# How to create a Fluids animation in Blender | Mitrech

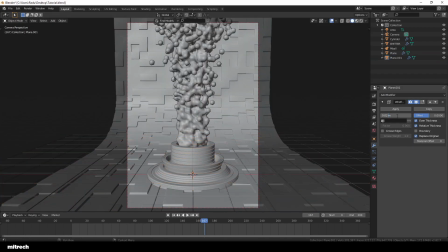[4:07]
Now I'm adding a wireframe modifier onto this plane to create this 3D grid.
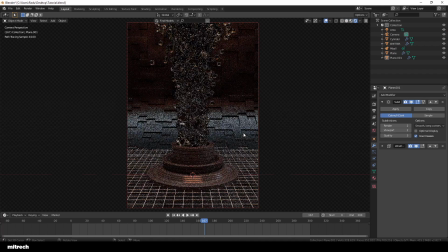[4:13]
I make sure to add a subdivision surface modifier on top of the wireframe one.
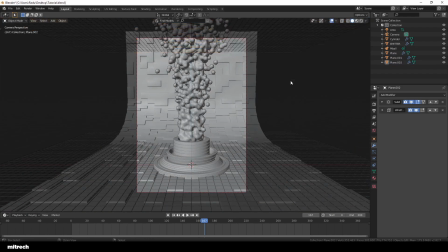[4:19]
This will let me control how many squares my grid will have. Alright, so I'm now creating two cubes.
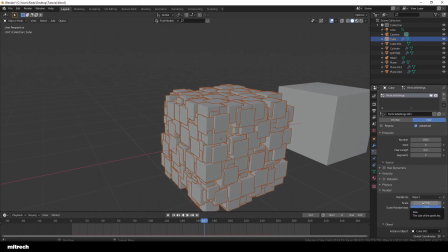[4:26]
I'll use one of them to add a particle system onto the other one and create this weird but interesting cube object that has a lot of small cubes on top of it.
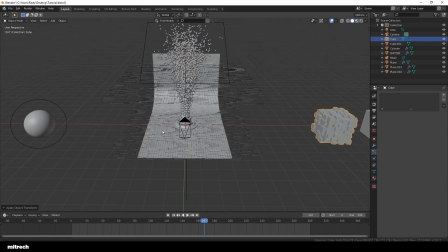[4:34]
I'll make this into a single object and now use it to add another particle system onto our backdrop.
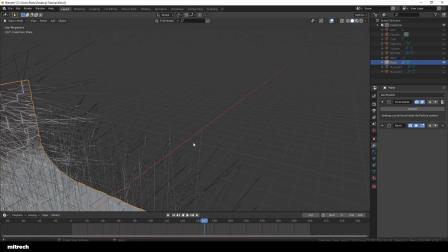[4:41]
This will add some more detail to our scene and background.
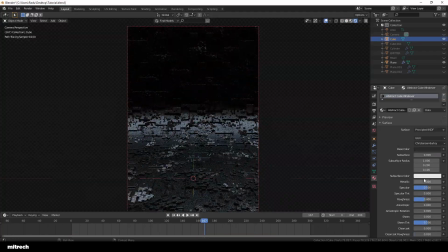[4:48]
I will also create a new material for those cubes. I'm obviously gonna make it black since I want to be in the same color scheme. Feel free to play around with the materials,
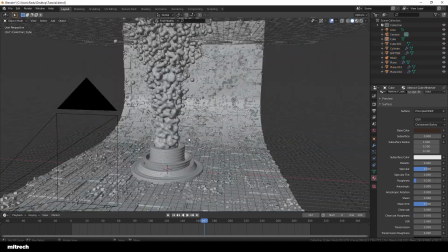[4:58]
be creative and experiment. and you'll end up getting some results you like, but you would have never thought of trying in the first place.
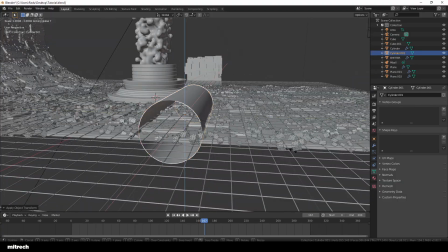[5:07]
Alright, I'm now creating another cylinder which is going to play the role of some thin pipes flowing around the frame.
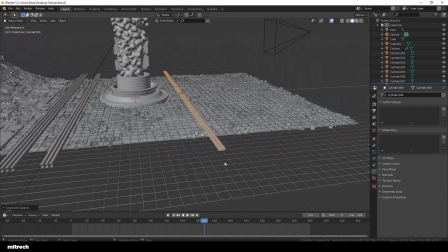[5:14]
I'm adding some in the back, some in the front. This is important in order to give your scene some proper depth.
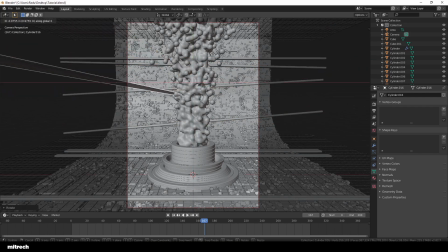[5:21]
Those pipes coming in from the camera will play a big compositional role. I'm using them to pretty much create guiding lines that will help the viewer focus on what's important, and that is the main focal point.
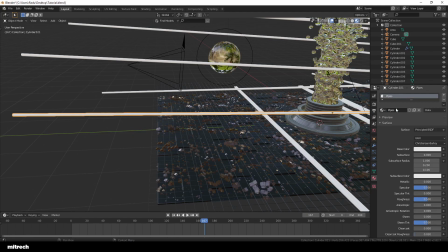[5:33]
I'm creating a new material for these thin pipes as well, and I'm making it really shiny and black.
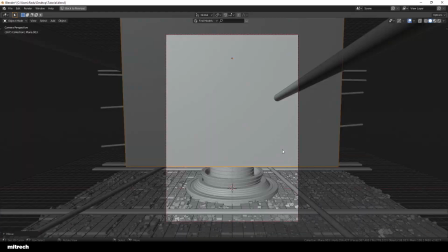[5:43]
I'm now creating a plane which is going to sit in front of the camera.
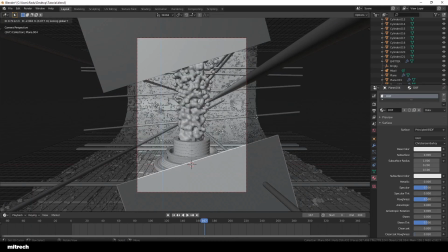[5:46]
This is a weird and interesting effect I've done in my original render that I thought was cool enough to share.
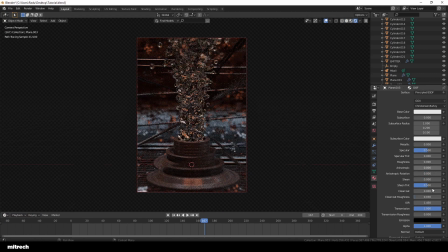[5:53]
So I'm basically adding a glass material to this, so transmission is set to 1, and then just play around with the roughness and you'll get a kind of blurry window effect, which really brings in some cool visuals to this render. I'm grabbing those plates and putting them a bit closer to the camera, just so the depth of field will blur them out even more.
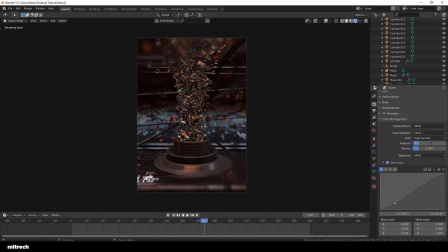[6:13]
Now I'm going to use a bit of the power of the curves. I'm basically creating a subtle S-curve and increasing the black point to wash out the black a little bit.
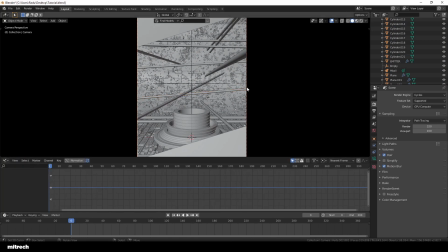[6:27]
Another thing I've done in my original render was to add a bit of camera shake in there, just enough to make that shot look a little bit more dynamic and less boring. The way I've done that is extremely simple. Just add a position keyframe onto your camera, open up a new graph editor window,
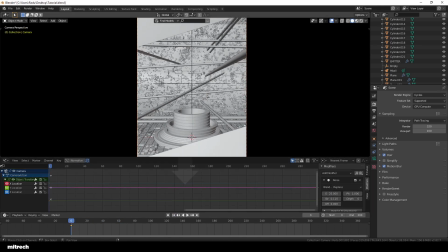[6:42]
and add some noise modifier to those keyframes, and that will take care of the camera shake for you.
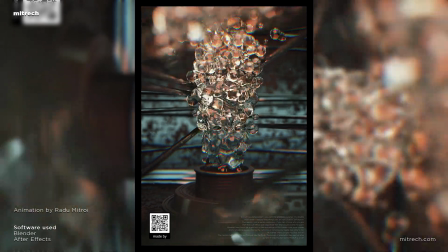[6:49]
And this right here has been the whole tutorial. Good job for sticking around and finishing this little project of ours.
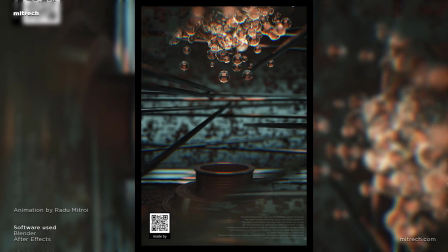[6:54]
I hope you enjoyed working along with me and being creative for around 10 minutes or so.
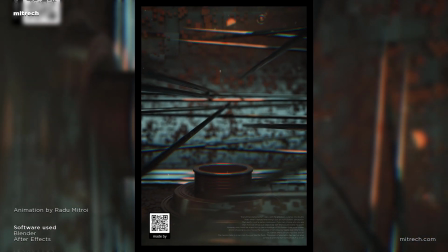[6:59]
This is all that it matters.
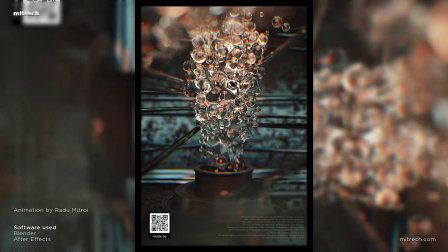[7:01]
So please do leave a like and subscribe to the channel if you think the content is worthy of that, and I'll see you next week.